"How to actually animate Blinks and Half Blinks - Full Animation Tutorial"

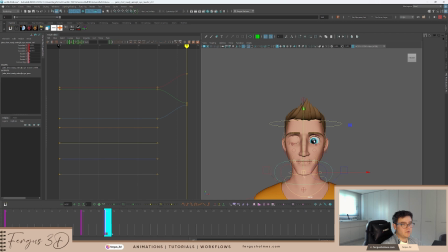But yeah, basically I'm animating this down, so that's coming down. Cool.
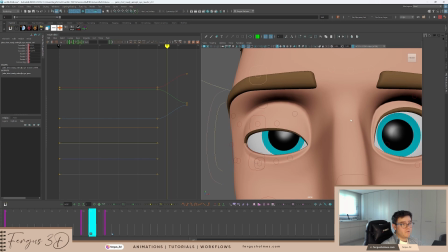Okay, let's fix this other frame because, of course, if you remember from the video before, we need to have this frame. It needs to be basically the same as frame 1. So I'm going to key this again. I like using keys, even for other animation things as well. I just like to lock things down. So I'm going to use a key and make sure this is looking pretty nice.
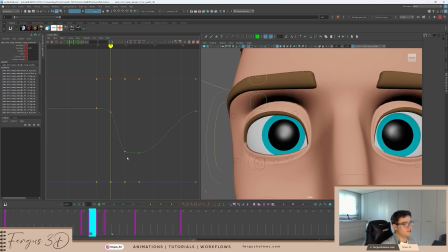So we have this nice, slow ease out, and then a smashing down, like a really big change to the close frame, and then the compression, and then ease out.
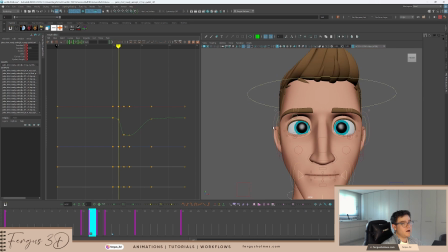So see how this also means the eyes are moving too. But I think the eyes just kind of stick to the eyeballs.
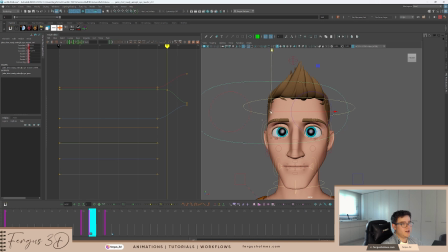I'm gonna also key this and move this back up a little bit. I don't want the eyes to like be like wandering around the skull. I want them to kind of be stuck to the top of the lids. It helps it feel a bit more connected. Yeah. Of course, this pose is fixed as well.
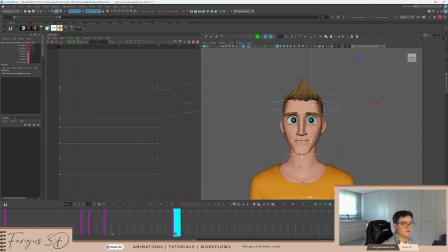Maybe 22. Move this back up. Maybe we can have a different looking over in the distance. I'm not focusing on face posing here, by the way. This is a really ugly pose. I'm just focusing on the blink mechanics. But your animation, make sure you have nice posing for the face as well.
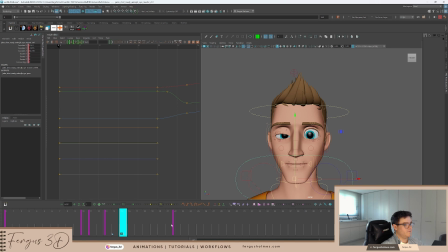Okay. Now I'm actually going to copy frame 22 and move it back to frame 15. So you have... sorry for that. So we have a nice... sort of... Yeah. Cool. Okay, so this already starts to look pretty decent.
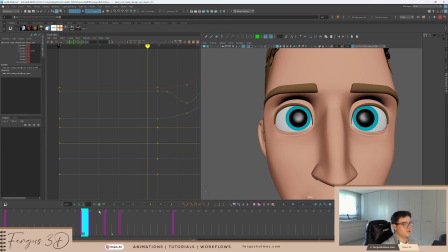If you look at the timing and the squash and stretch. Cool, yeah. So the eye is kind of following.
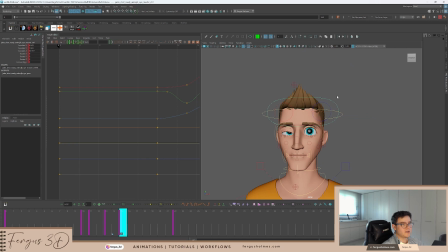And actually, we can maybe change these eyes a little bit. We can make it so they're stuck down a little bit more. So maybe this pose, they can be down a bit lower. So you want the pupil to kind of be more visible. Just so the eyes are opening quicker, essentially.
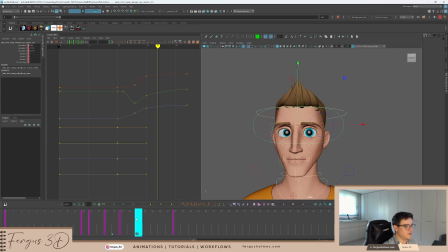So then we can maybe have frame 17. That can be the same as frame 22. You can have a fully open. Cool. That's the arc of the eyes. Yeah, let's put better.
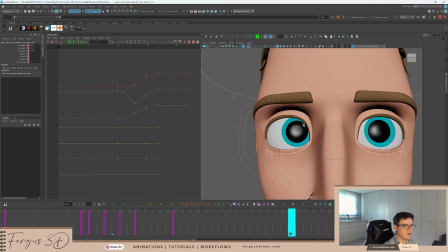Cool. Okay, so now we have the main eyelids done. Let's look at the black control. This is the bit that controls this outer eye area, the eye mask.
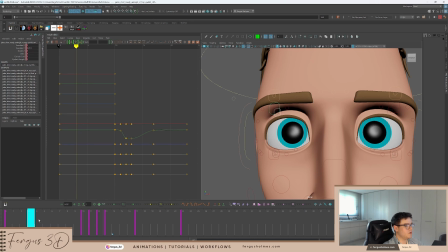So that starts off by selecting both controllers. I'm going to set the same timing. So I want frame 0, of course, frame 10, and do the extreme from 13, 17, and 23.
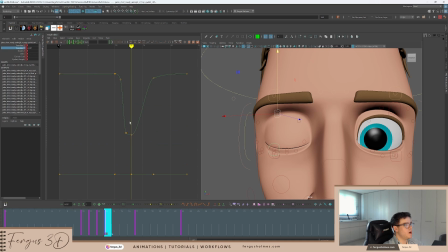Okay, so we can go to the graph editor, and I'm going to select translation Y. And for the extreme, of course, let's do this in the viewport.
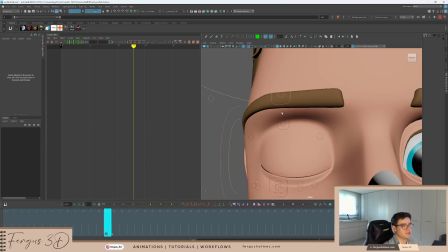This is going to come down because everything is compressing. Just select the black one and bring this down. So sometimes the rig doesn't update. I'm going to let it update. It's a bit annoying. There we go. Cool. So thing about there, we can always change this later.
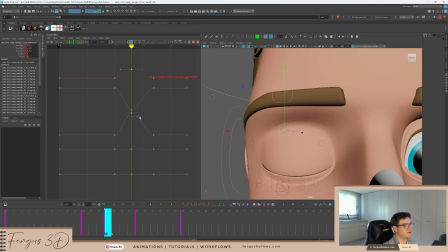I'm going to select these and put this back to 0. Actually, I don't like that. I want it to be 0. And we also need to have the same sort of timing as the red upper eyelid controller. So look at this curve. On frame 12, this is going to be coming pretty close to the same.
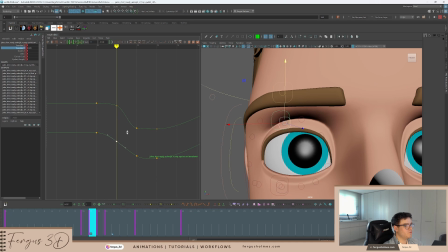Same at frame 13, it's going to be pretty close to the up pose. And then we have the nice timing, and then we have the same kind of feeling as before. This is a bit too high, bring this down a bit. Just a tiny bit.
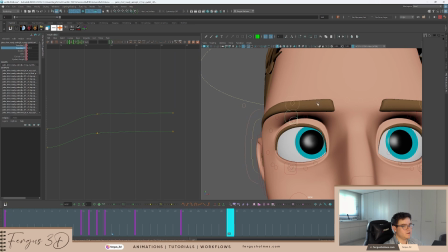So maybe too much, we can change it. Nothing's actually okay.
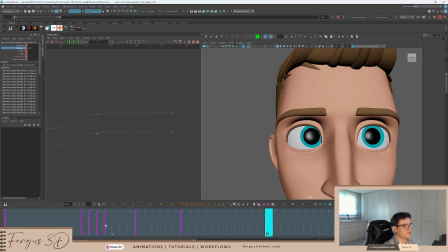Alright. Yeah, it's actually okay. It feels like it's moving. They're connected and it feels together. Cool. Cool. Okay, let's look at the eyebrows now, because that's the next thing to animate.
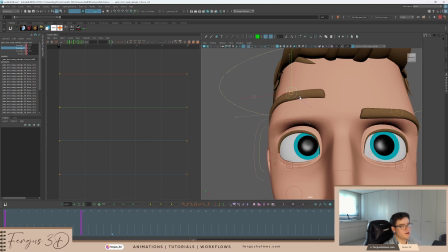And normally you can animate the big control moving everything together, but this means that they're one big stick, and I don't like that.